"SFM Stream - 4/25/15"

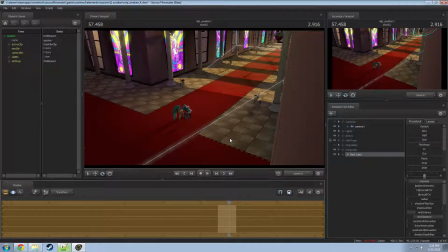I think I might keep it like that. I didn't know how that was going to work, and actually I'm happier with that than I expected. So I think I'll make it a little yellower. You get a bullet, you get a bullet.
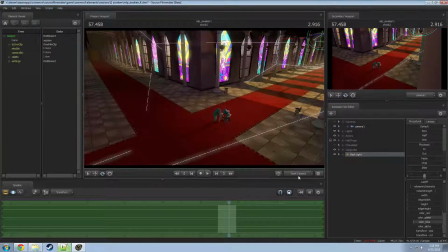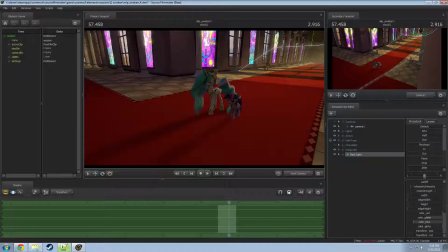Now let's actually do their lighting, specific lighting. So I'm going to say this is the back main light shadowed.
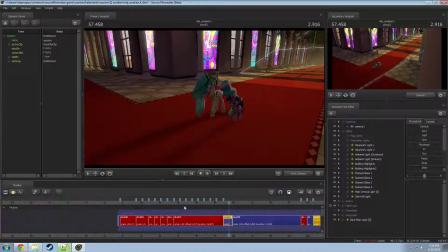Don't have any pony specific lights. I'm gonna go grab one.
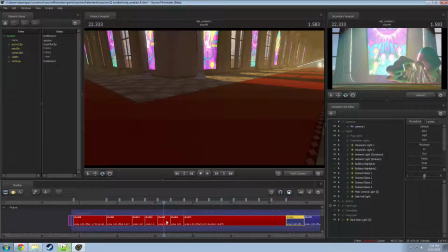Stop grabbing. No, stop it. There we go.
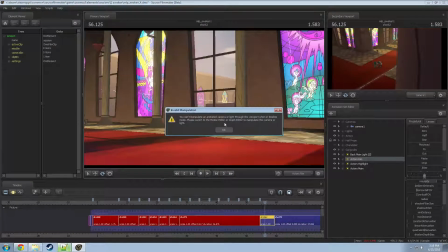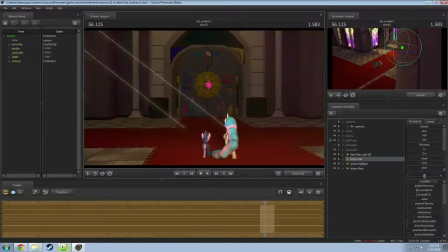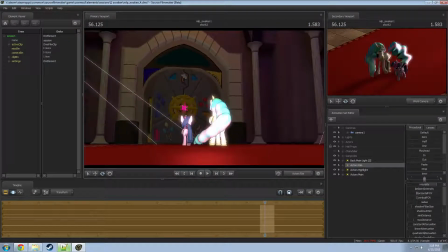Okay, so there's rim light. As long as you go just below the horizon, you shouldn't be able to interact with the ground in any way.
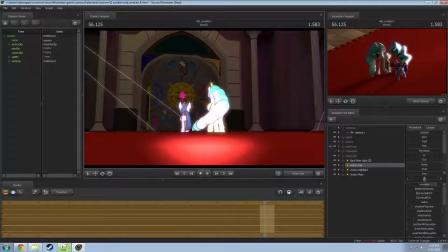Which is right.
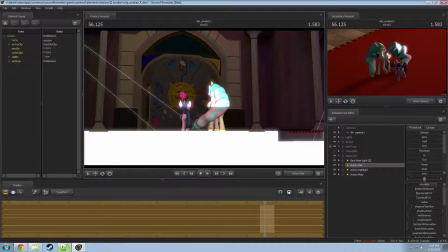Come on, here.
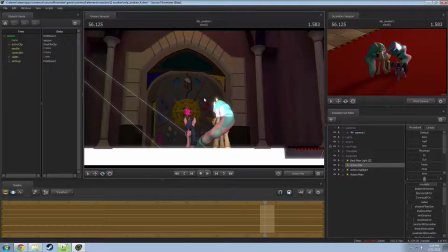So I can now do anything I really want with this light, and I don't have to worry about it hitting the ground in any way.
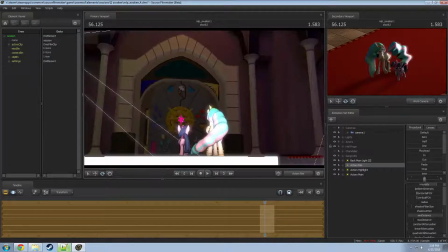See if I go all the way down, it just lights them. But I don't want to light their feet. I've noticed that because the ground is going to be darker, I want their feet to better blend with it. So I want to have the light hit it a bit, but not fully.
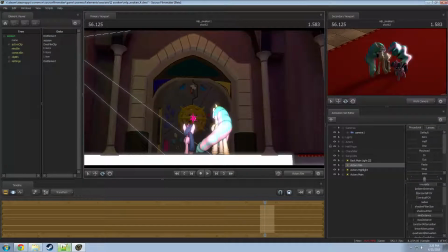So, like that should be good. This is going to be the rims, so I need it to be just on the rims.
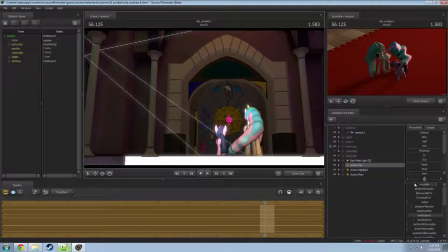Twilight should be brighter than Celestia because of the color of her coat. So I'm going to pull that from Celestia a bit, put it right about there.
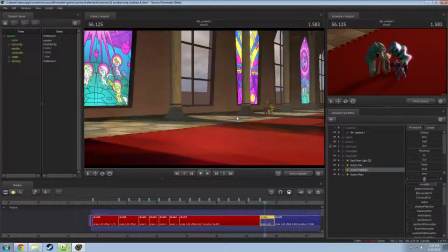Okay. Just the highlight. I'm just going to copy it from here.
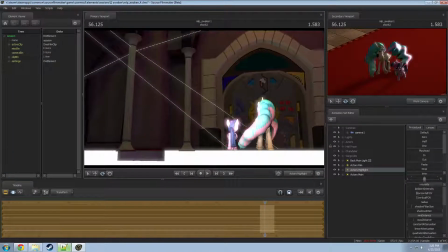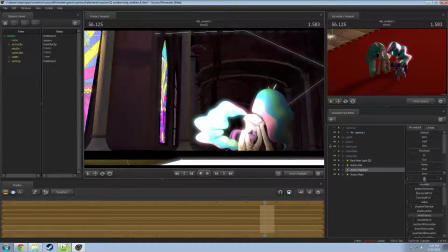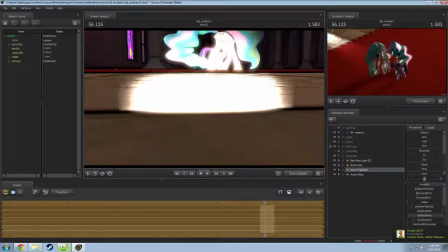Oh, I forgot. These are a little bit different because the ground over here technically has bump maps on it.
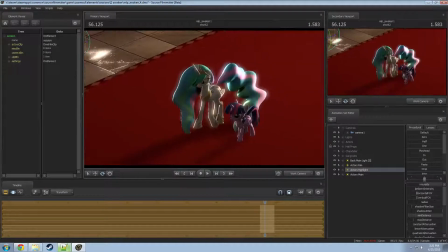Hence, even though I'm below the surface, it's showing the light hitting it.
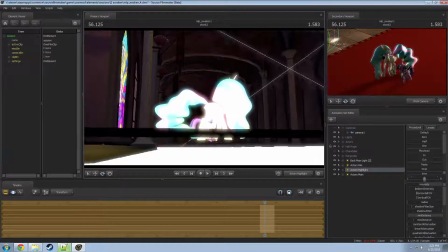That was done purposefully, but it does have its downfall on this. Highlight doesn't have to be that great, so it's like this.
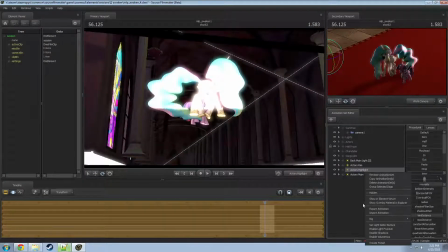I don't want shadows.
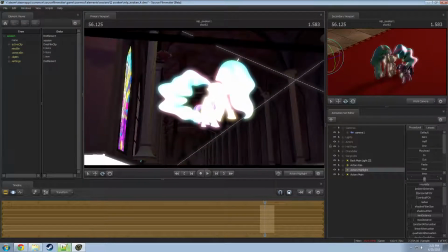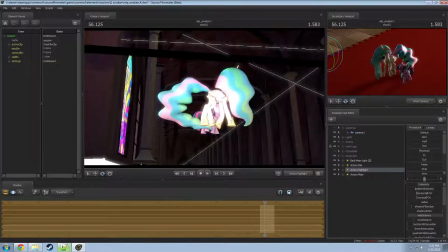All this is going to be is just a slight light to pull out that side of their bodies. So not that much at all. That just like that should work. Okay.
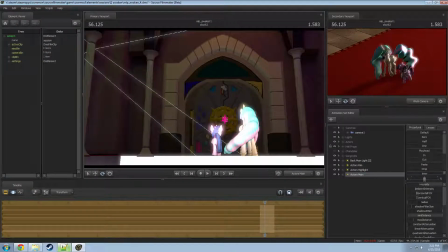And the main light is just further around from the rim.
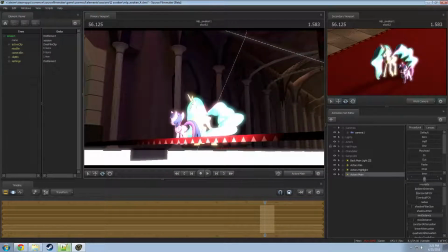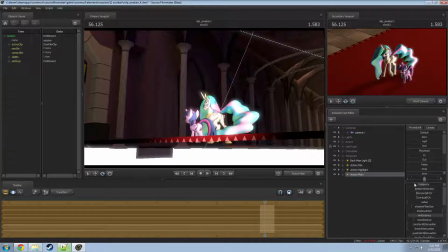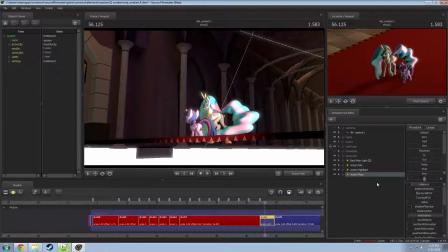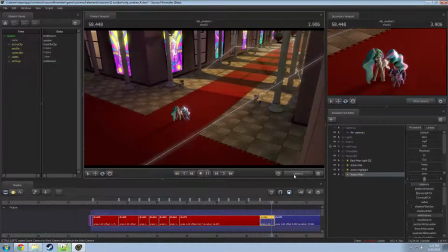Yeah, that's pretty good.